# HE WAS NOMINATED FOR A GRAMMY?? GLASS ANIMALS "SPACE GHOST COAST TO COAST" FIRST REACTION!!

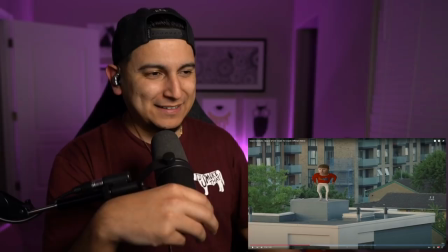Not him going into DK mode from fucking GoldenEye 2007 on Nintendo 64.
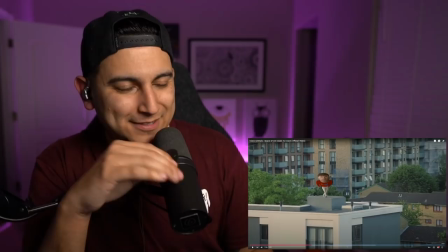I'm 32, about to be 33 years old. I just dated myself. GoldenEye's pause music and main menu music.
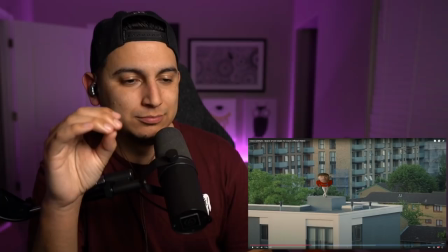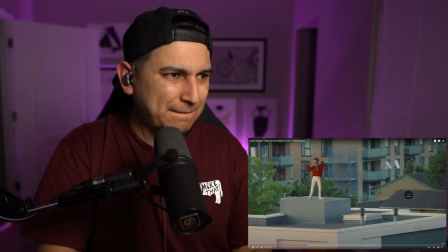Shit goes hard, bro.
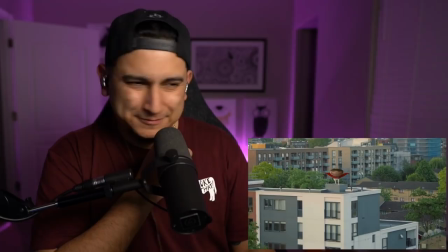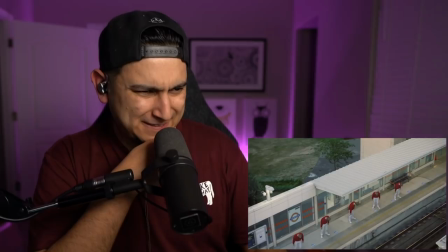This shit is stupid hard, bro.
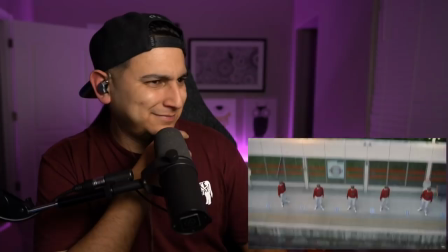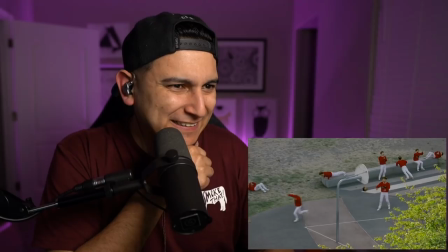So sad we can't afford the clothes our heroes own.
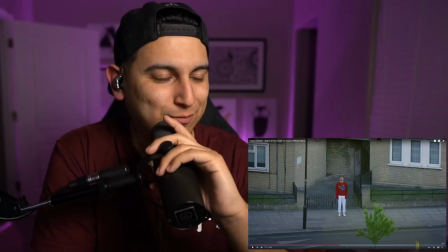This is dummy hard, bro. This is an automatic download, to be honest.
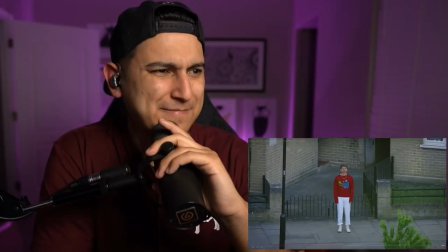This is one where you play it in the aux and people don't know what the fuck is happening because it's a jam, but they don't know what, like what?
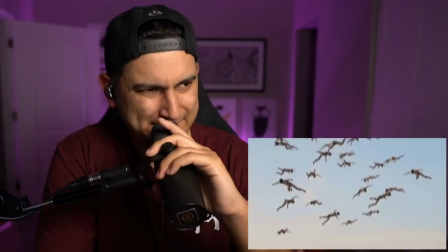When you stole mom's old Geo Metro, you wore her own bathrobe, too small to see the road.
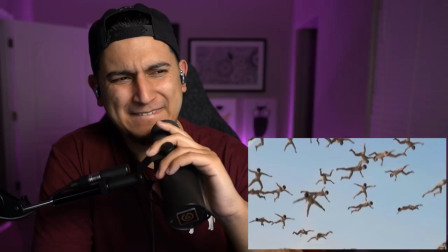We were just two Texas toddlers, Pokemon and Bottle Rockets,
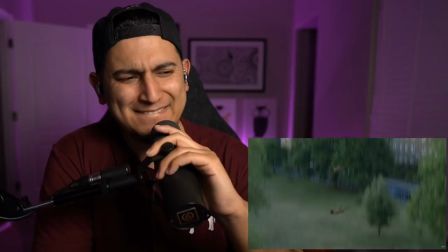Dunkaroos and real monsters, Capri Sun, straw in the bottle.
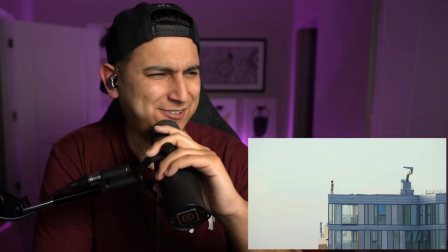You think that your space goes, your roller coaster goes.
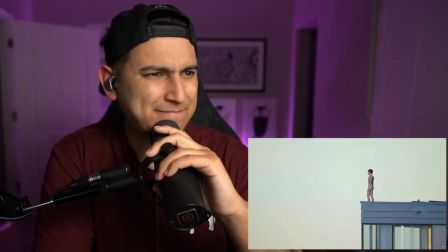So that shit, now I go my way and you go yours.
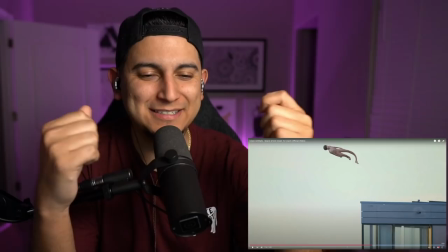You know what that reminds me of, bro? Fucking filter that you could put on like Instagram and TikTok, and then they had those DJ,
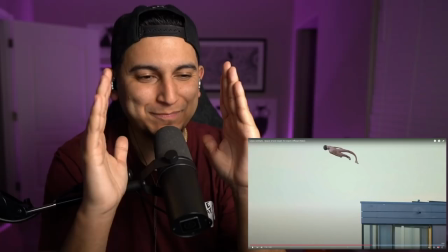and then they put it with doing the, like the Dougie, Teach Me How to Dougie in the background,
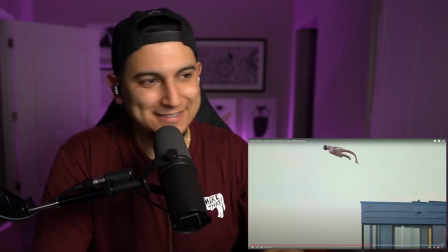and they had the, it was a soccer referee, and like his body was waving to like Teach Me How to Dougie.
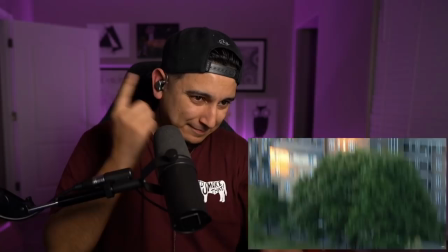Oh, that's what that reminded me of right there.
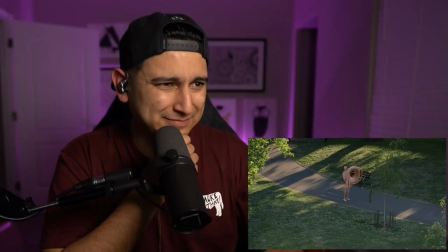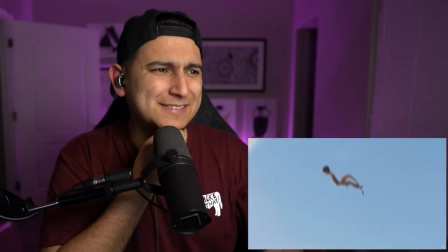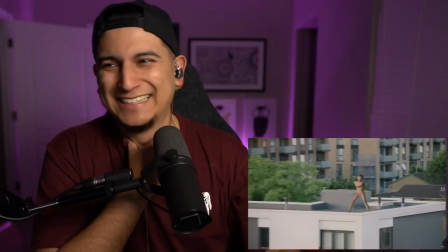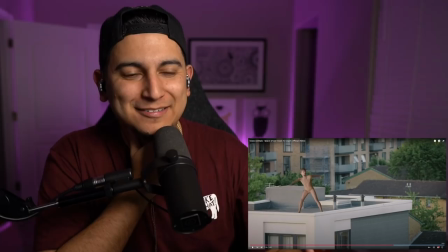Hey, yo, this is one of those music videos where, like, if you get it, you get it. But you know the type of audience that you can show it to.
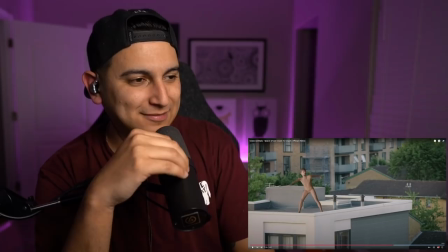Because there's going to be another audience that if you show it to them, they're going to think you're a fucking weirdo for, like, liking it or laughing at it.
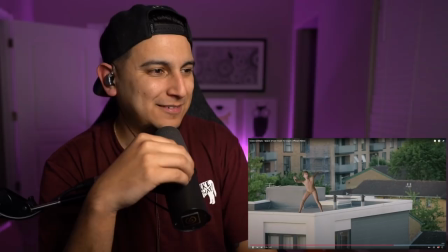Like, if you know, you know. But if you don't even bother showing it to somebody who might not even get it.
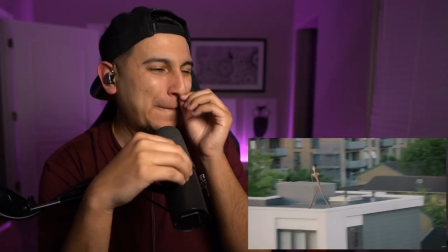Looking up the cookbook names, cutting to the back of your bedroom door frame. Super villain with a manifesto, dang.
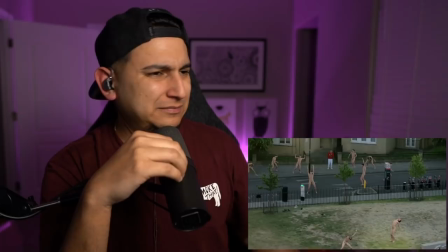Gotta say I'm pretty glad they caught you, man. Get back to the kickball days.
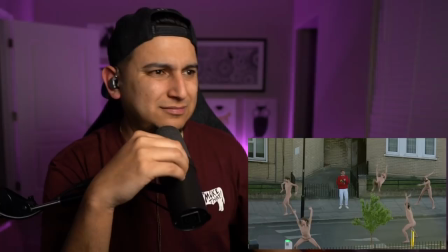Get the whole hands of school.
You know what's genius days about this video?
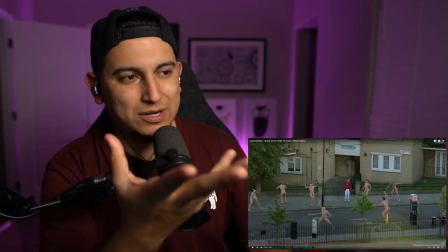Ooh, a little footwork. Okay, so this is clearly reminiscing on like a past time, right?
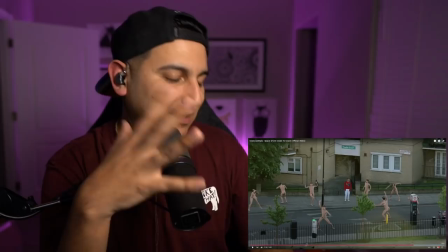When you're, he looks a little older. He looks probably in his late 20s. So he would remember Space Ghost Coast to Coast. And we're talking about Nintendo. And we're talking about Hot Pockets. And clearly a reminiscing type track.
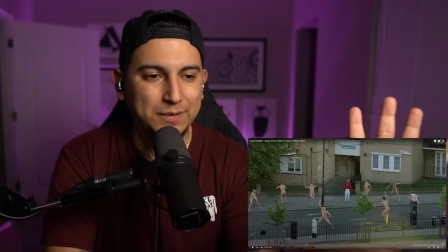Or at least we're talking about older things, which is why it fits. But what makes the video so genius is that we're just panning back and forth.
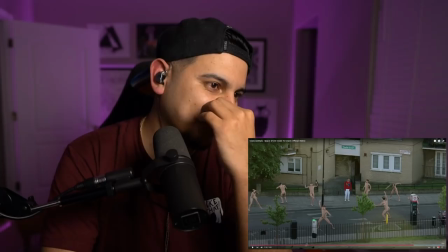We're not like moving camera position where we got to track all this 3D movement. It's really just a bunch of 2D movement, which makes putting these guys everywhere so much easier.
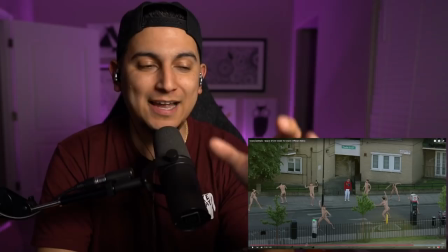But it still has a nice effect. If anything, it looks weirder because we're not moving.
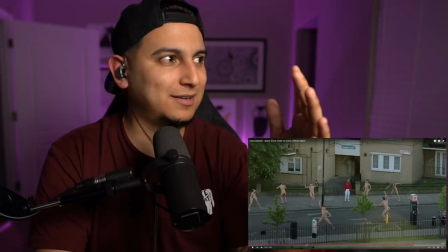Like the camera is in the same spot and we're just zooming in and looking around. It gives the video that more like unnatural feeling, because that's not the way you look at the world.
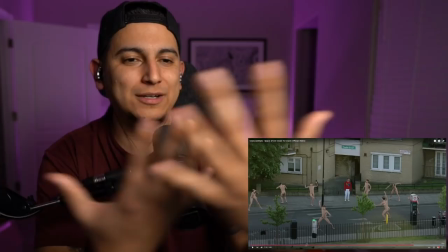You don't just stand in one spot and kind of look around like... It's a parallax effect. Everything is moving relative to the things around it.
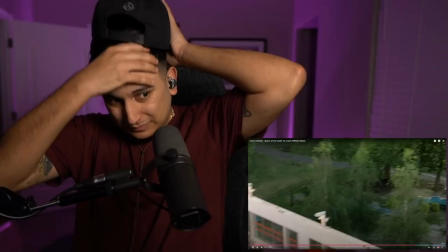But whenever you're still in one spot and just panning up and down and things like that, it's working for me, yo.